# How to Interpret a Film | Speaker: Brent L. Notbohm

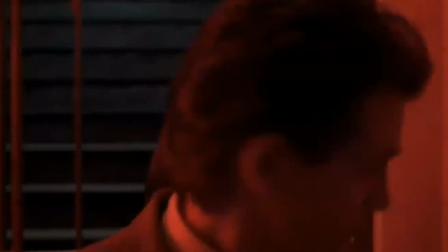(8:07)
That's also very interesting. Again, noticing the red lighting here,
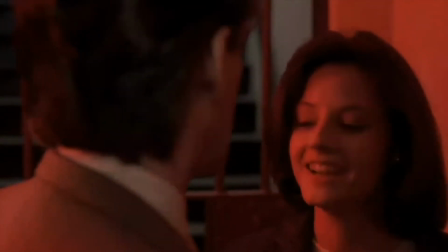(8:11)
an important part of what's being communicated to us about where Hannibal is held.
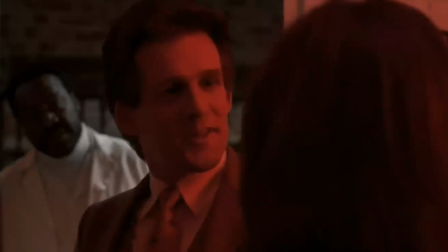(8:22) You might have suggested this in my office and saved me the time.
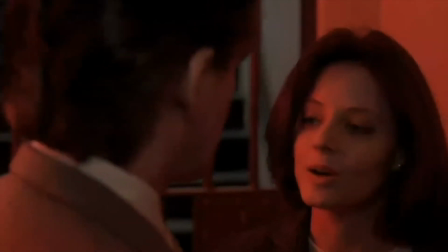(8:27) So then I would have missed the pleasure of your company, sir.
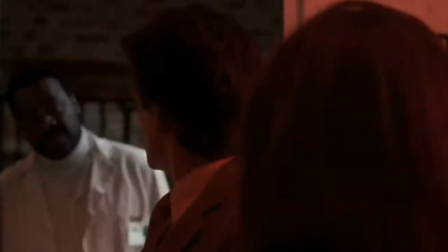(8:34) When she's finished, bring her out.
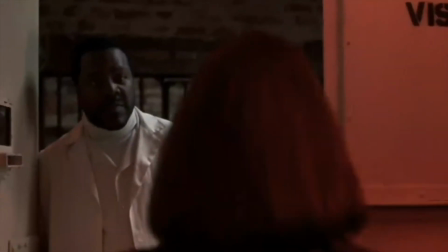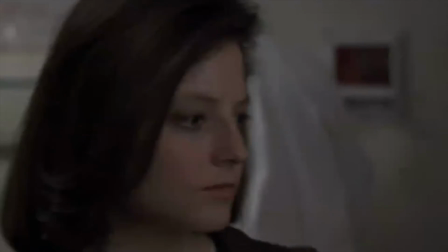(8:42)
Now, you'll notice here, this is very interesting.
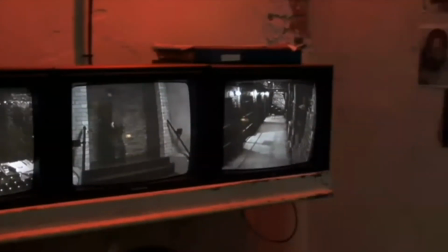(8:44)
We see Clarice look off frame, and then we see this image as it pans across the security room.
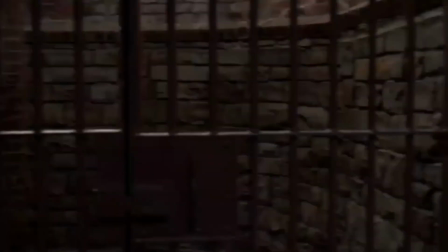(8:52)
That's an example of a point of view shot.
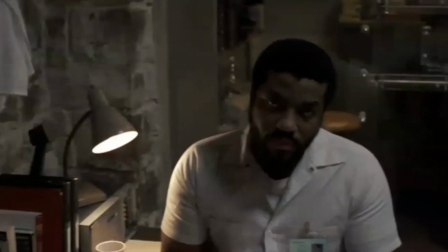(8:54)
There's going to be a couple more key point of view shots as she walks down the hallway towards Hannibal in just a moment.
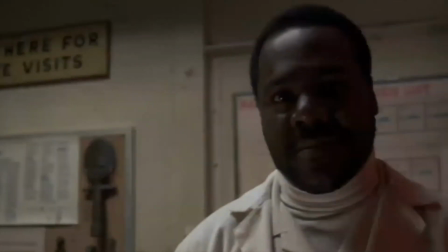(9:01)
But you'll see also that this helps us to identify with Clarice as the film's primary protagonist, right, as its main character.
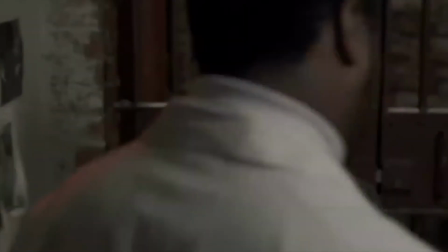(9:11)
Point of view is one of the key components of the cinematic language.
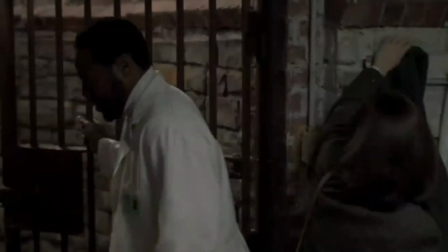(9:16)
We see through the eyes of characters in movies quite frequently.
He's past the others.
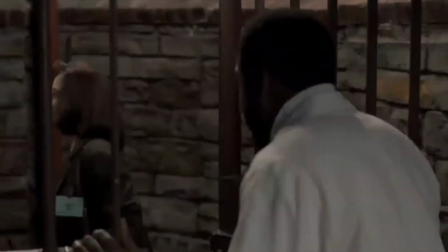(9:22) The last cell you keep for the right. Now you'll also notice I put out a chair for you.
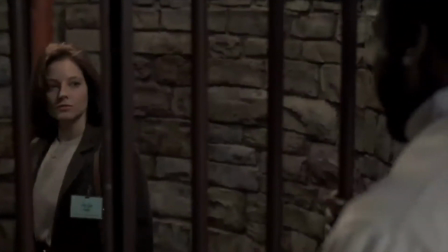(9:29)
this creates suspense.
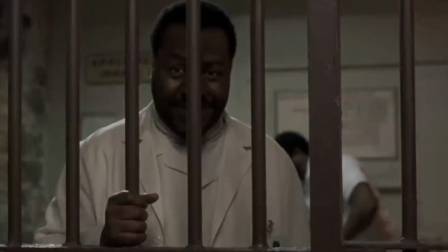(9:31)
When Clarice walks down the hall to meet Hannibal for the first time, pay particular attention to how it's kind of drawn out,
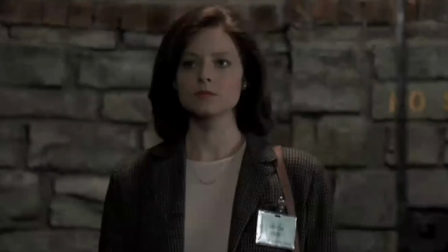(9:39)
and the three other inhabitants of this cell are presented to us.
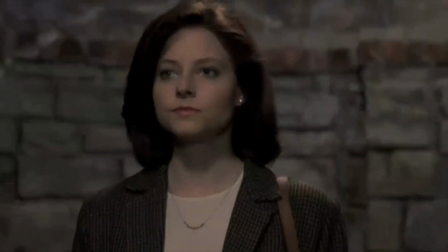(9:45)
Of course, the ominous music is also a key factor.
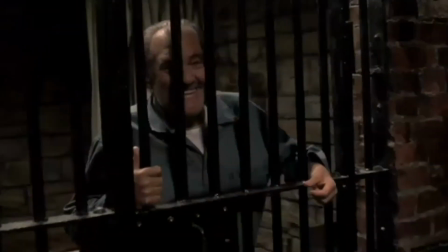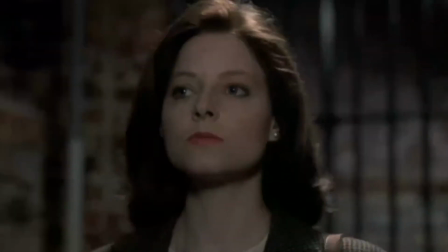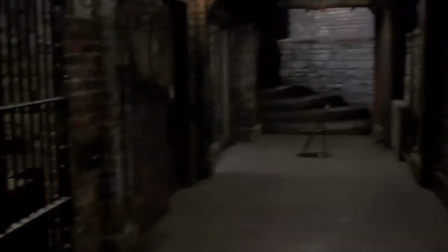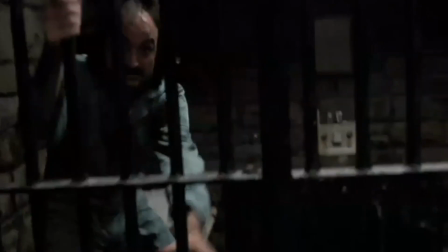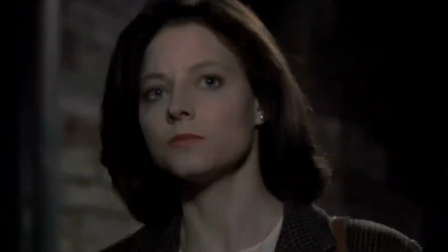(10:08)
This guy in particular is grotesque, right? All of that creates this anticipation for this moment.
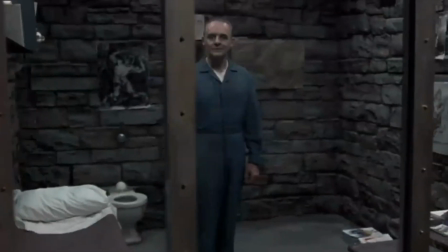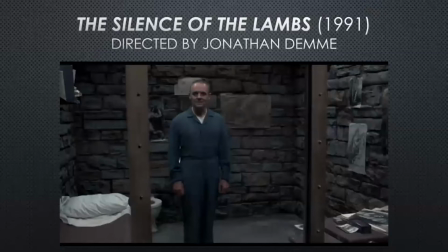(10:22) Morning.
Good morning, right? So let's spend a moment here and we'll analyze what we just saw from The Silence of the Lambs. So the initial image is Clarice and the doctor coming down some stairs into this red room with these red bars.
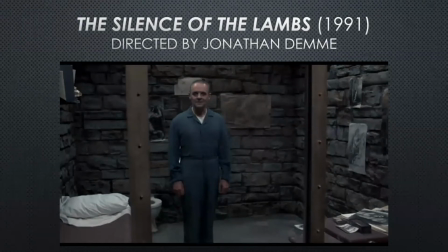(10:39)
Well, what does that suggest to us? What is being expressed? That this is a descent into hell, because hell is the only place where these horrific serial killers can be kept, right? And so it's a metaphor.
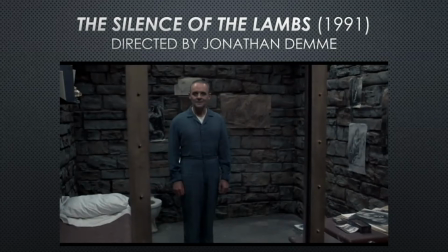(10:53)
It's an effective metaphor that is presented to us subtly, or maybe not so subtly now that I pointed out to you, through the mise-en-scène. Also, this moment where she's looking at the photograph where we see her reaction to this horrific thing that Hannibal has done,
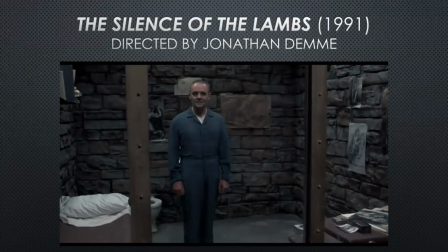(11:11)
but we don't see the image of that directly, places it within our imagination. It's kind of a clever choice on the part of Jonathan Demme to activate our imagination, of which this entire scene is really doing. Then you have the security room. She looks around and it's creating suspense, right?
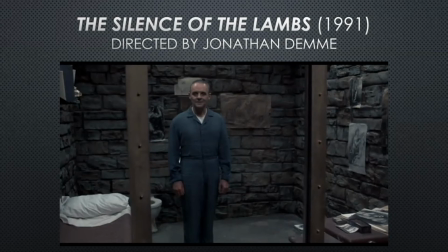(11:31)
It's sort of drawing out the eventual introduction of Hannibal. We see the guns, we see security. We recognize that he's a very dangerous person. When Clarice begins her walk down the hallway, the three other
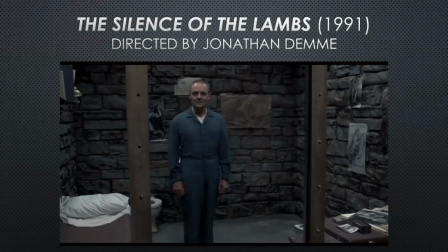(11:45)
inhabitants of this place are monsters, almost literally. In fact, the final guy is crawling on this cage that contains him in a very monster-esque type way. And so as each of those three previous creepy crawly serial killers,
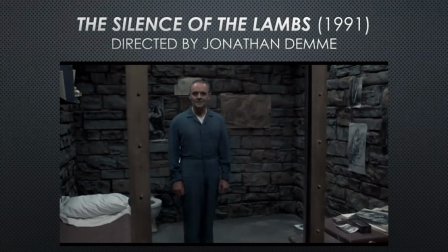(12:04)
as I call them, are presented to us, we must think by the time we see Hannibal, he's going to be the worst. He's going to be even more, monster-like.